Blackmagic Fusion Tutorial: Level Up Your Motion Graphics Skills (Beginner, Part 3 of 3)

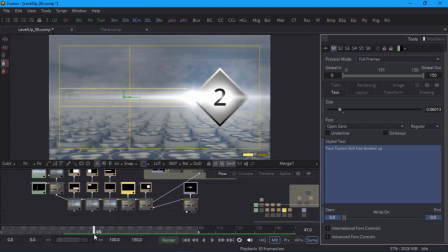I'll scrub forward to where the flare reaches the end of the text, around frame 47, and drag the end slider to the right, and now when I scrub, it looks as though the flare is writing on the text. By the way, I just broke my promise about only keyframing on multiples of 10, which is a clear breach of contract and you should probably demand your money back.
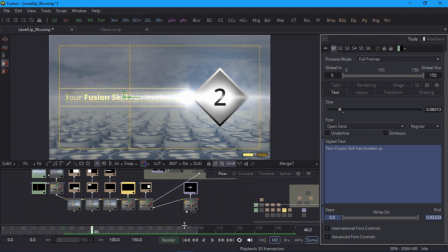Before I play that back, I'll add another flare to complement the first one, but this one will be rotated by 90 degrees.
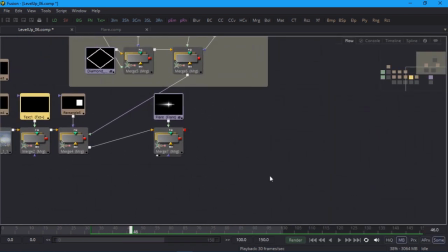I'll deselect all my nodes, create a new transform node, connect the flare group to that, and then merge it over the top of everything else.
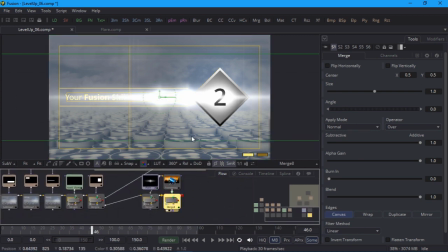Now, if I look at the result, you can see I have 2 flares in the image, and I didn't even need to duplicate my flare group to do it.
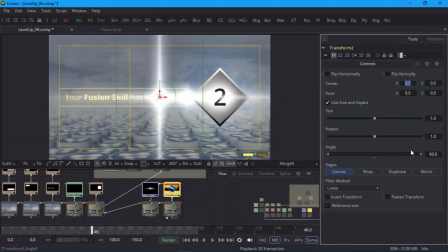On the transform node, I'll set the angle to 90 degrees, and I'll also scale down the X size so that it fits inside the frame. To animate the position of this flare, I'll switch back to the Merge node, just to be consistent with the other flares. On frame 20, I'll keyframe it at the default position, right in the center.
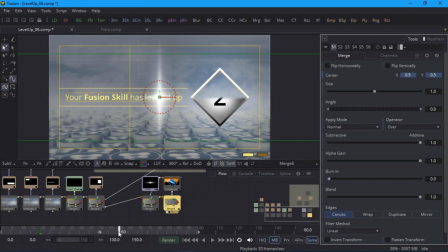And on frame 60, I'll drag it to its final destination, which is the same as the last flare. And just like the last flare, I'll keyframe the opacity so that it fades in over 10 frames and fades out over 10 frames.
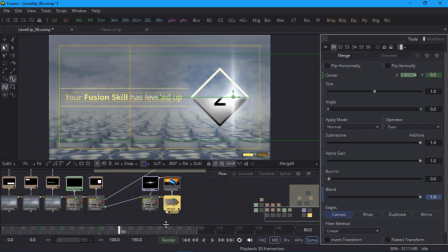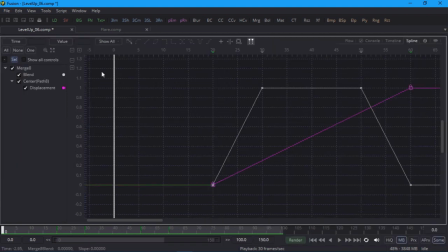I'll also pop over to the spline editor and make sure that it eases into the final position.
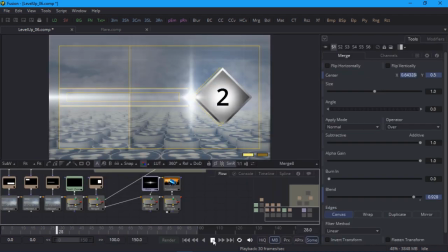I'll play that back and you can see that the two flares are converging on the same spot. And I'll save my project before we start on the diamond wipes.
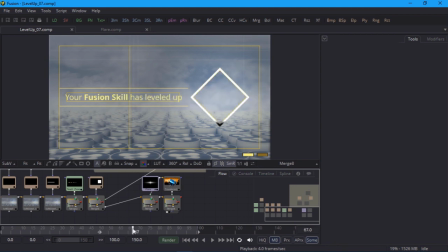Now I'll add a couple more flares to accentuate the wipes between the different diamonds. The first wipe is from frame 50 to 70.
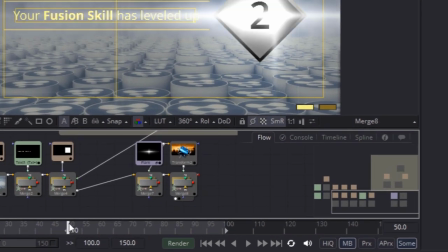Unlike the last flare, I don't need to rotate this, so I'll simply merge the flare group on top of my last merge node.
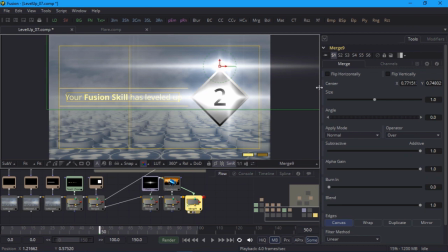I'll keyframe it above the diamond on frame 50 and below it on frame 70. I also want it to fade in and out like the others, so I'll keyframe the blend control on the merge node, just like last time.
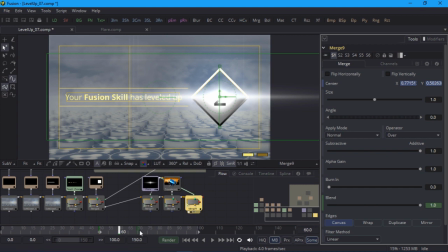I'll play back frames 50 to 100. And it looks okay, but I noticed that the fade in and fade out make it a bit weak, as it's only completely opaque for one frame, that is frame 60.
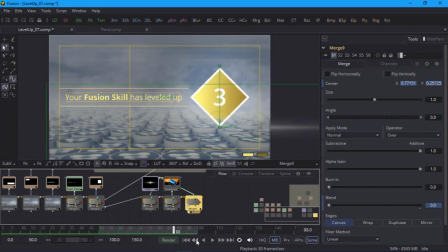It can be tempting to start adding additional keyframes to refine this, but instead, I'll just change the shape of the animation curve in the spline editor.
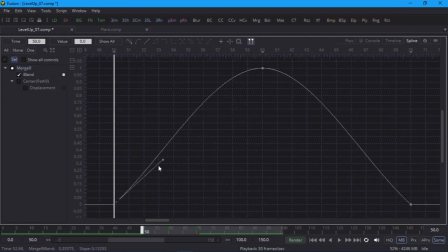It will still fade in and out, but will spend more time at higher opacity values.
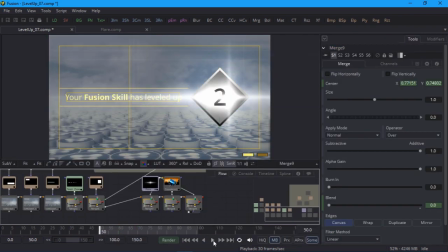I'll play that back, and it's only a subtle change, but it looks a bit stronger now. The next wipe is exactly the same, but 20 frames later, so instead of keyframing it again, I can duplicate the last merge node with copy and paste, and that will automatically duplicate my animation curves for that node as well.
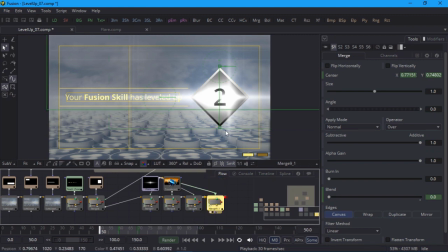I'll connect the flare group to my duplicate, view the result, and use the timeline editor to offset the new motion by 20 frames. I'll drag a marquee around the keyframes to select them, and drag them to the right. When I play that back, I now have two flares to match the diamond wipes.
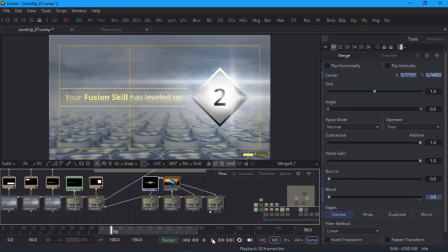The fifth and final flare is the only one that doesn't even move. I'll merge the flare group yet again and position this one in the center of the diamond. I'll keyframe the blend parameter to 0 on frame 70,
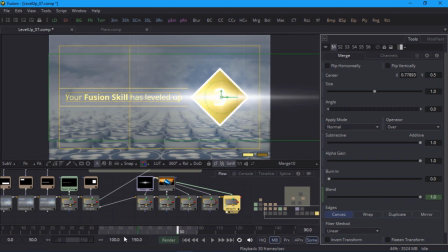100% on frame 90, and then back down to 0 on frame 150. Now, when I play that back, it doesn't look much like an optical effect, because the size and shape stay exactly the same.